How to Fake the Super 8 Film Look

Recently, I've been experimenting with Super 8 film, but it's so expensive, about 60 quid for every 3 minutes of recording.
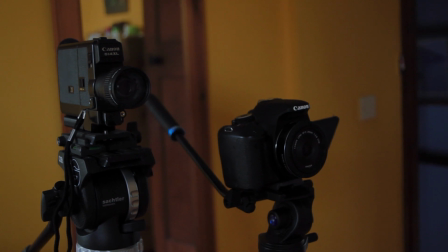So I thought, let's set up my Canon T3i right next to the Super 8, and then we can see if we can make digital look like film. Now, with anything like this, we get the best results when we start in camera, rather than leaving all the work to the computer.
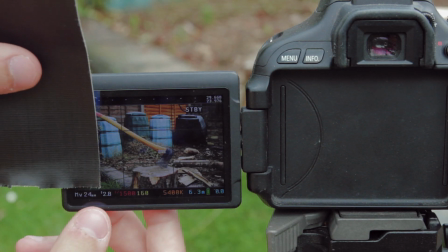So let's treat our digital camera as if it were a Super 8 camera. First up is the aspect ratio.
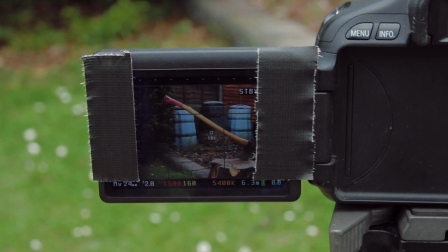I gaffer taped the edges of the screen, estimating the shape of a 4x3 frame.
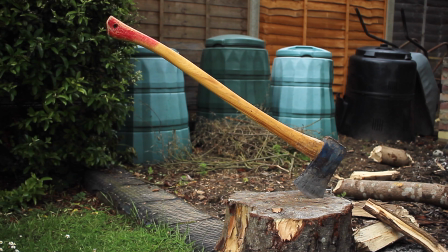Now we have a decent idea of what it'll look like when we crop the footage later.
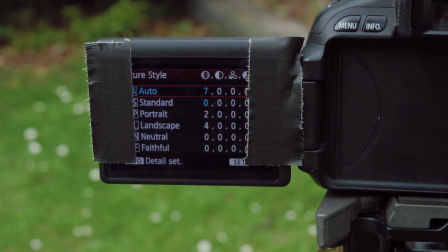Next, we can open our menu and turn off the dead giveaway of digital footage, which is in-camera sharpening.
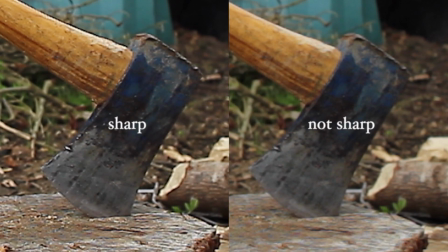See the difference between the rough, contrasted edges compared to the much smoother, more organic look without the sharpening.
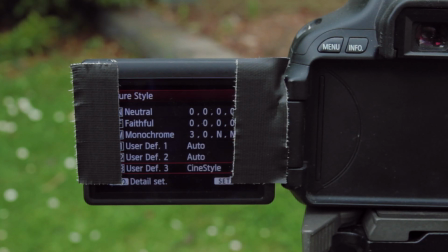I also installed CineStyle, which is a free pitch style that can help make the most of the camera.
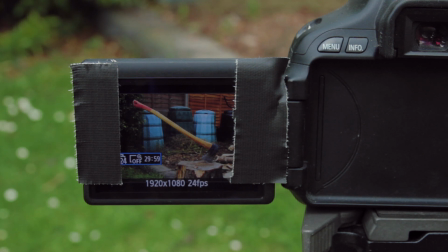Now, we don't want to be shooting at 30 frames a second. Either 24 or 18 is what we'd expect from a Super 8 camera.
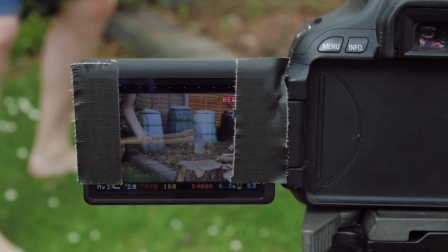Now, since it's quite bright outside, I used a fast shutter speed, which is never going to happen with Super 8.
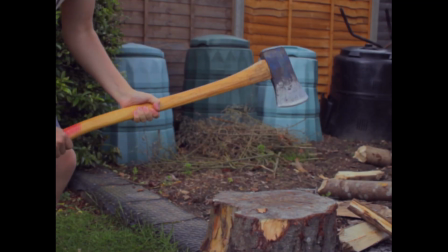See how the movement becomes very choppy without any motion blur?
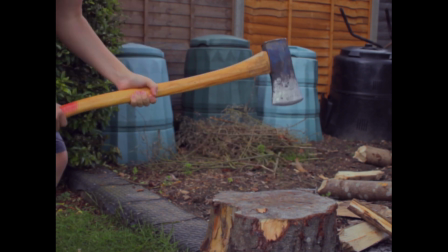For a filmic look, we typically double the frame rate and use that as our shutter speed.
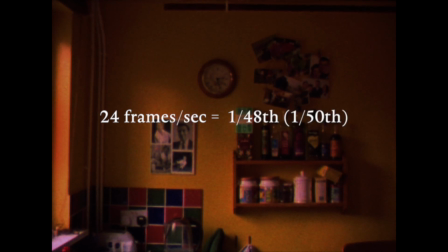So 24 frames becomes 1/48th or 1/50th, or we can use 1/40th if we're going for the 18 frames a second look.
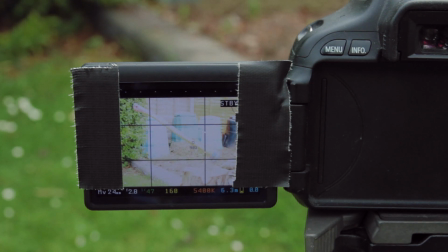Now this has introduced another problem, which is that digital cameras don't handle highlights very well. Ideally, we'd want to avoid any white hotspots.
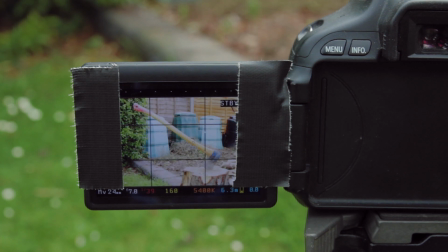So let's fix the exposure by cranking down our aperture to f9.9. which is quite convenient actually, since Super 8 cameras have a deeper depth of field than most modern cameras. So without getting too mathematical, we should probably avoid wider apertures like f2.8 or f4 if we're going for that authentic Super 8 look.
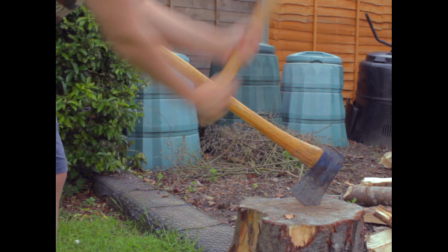Now we've got that slower shutter speed, the axe movement is a lot smoother, with motion blur, which looks more film-like.
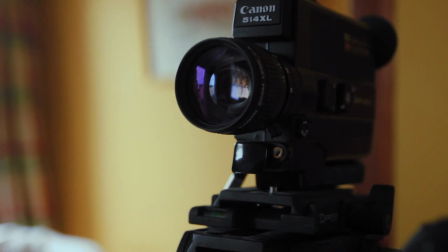And finally, we could get rid of the tripod. Although Super 8 cameras do have tripod mounts, they are most associated with the handheld look. So we're now ready to finish the job in post. Let's start with the 4x3 crop.
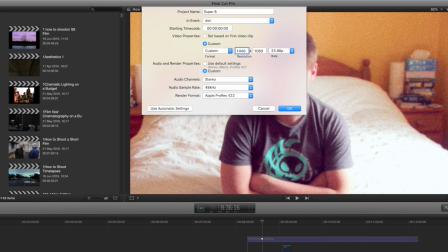If the whole project is going to be Super 8 styled, it makes more sense to create a 4x3 project so it'll display correctly on all monitors. But if some of the project needs to be widescreen, like this for example,
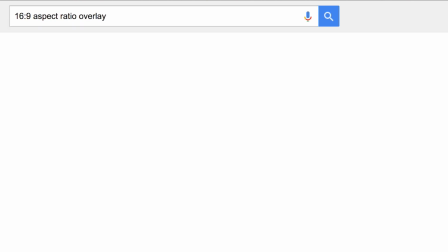then it makes more sense to search for a 16:9 aspect ratio overlay,
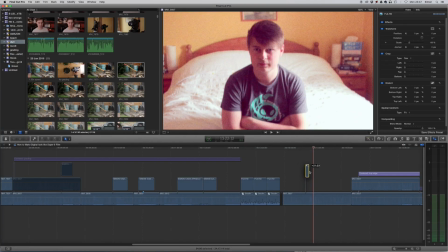and you can get a whole pack of different overlay images to drop on top of your footage.
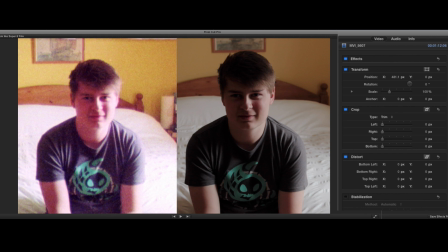So here's the digital shot on the right, and the real Super 8 on the left. Let's see if we can match them. First up is grain. Now, there are plenty of places you can get different film grains. I use the ones that come with Film Convert, and I set it to 150%, which seems to match. But grain rarely looks any good after YouTube's compression, so I often can't use it.
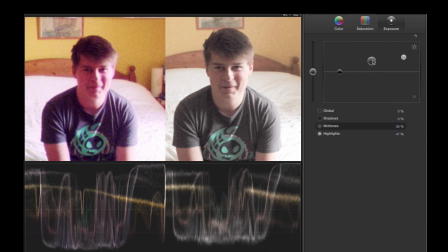Now, to match the color, I ended up increasing the highlights and the midtones a fair amount, because Super 8 footage is often quite washed out. Then I consistently noticed a fair amount of saturation, particularly in the shadows, which I then boosted quite a lot.
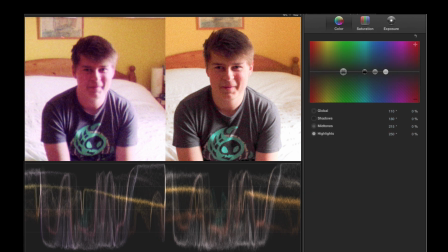Comparing his shirt, we can see that we need a bit of magenta in the shadows, and plenty in the midtones to match the skin, countering it with a bit of green in the highlights.
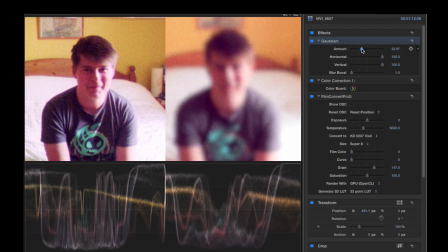Lastly, I added a blur of 4 pixels, since Super 8 is not hugely detailed.
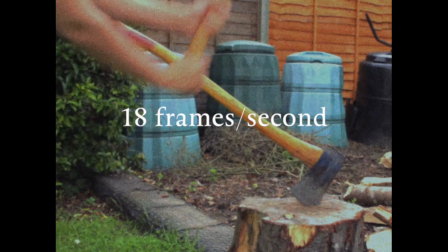Now, beyond that, we could always conform it to 18 frames a second, add scratches by individually drawing them,
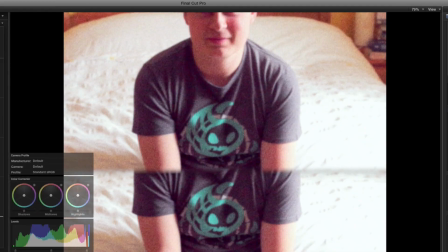we could add that jitter effect, we could even duplicate the footage and put it right at the top edge for even more authenticity,
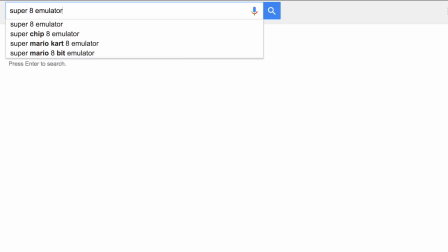but to be honest, you might want to just save some time and buy a Super 8 emulation for that kind of stuff. But one thing that's free and will really help to seal it all together is sound.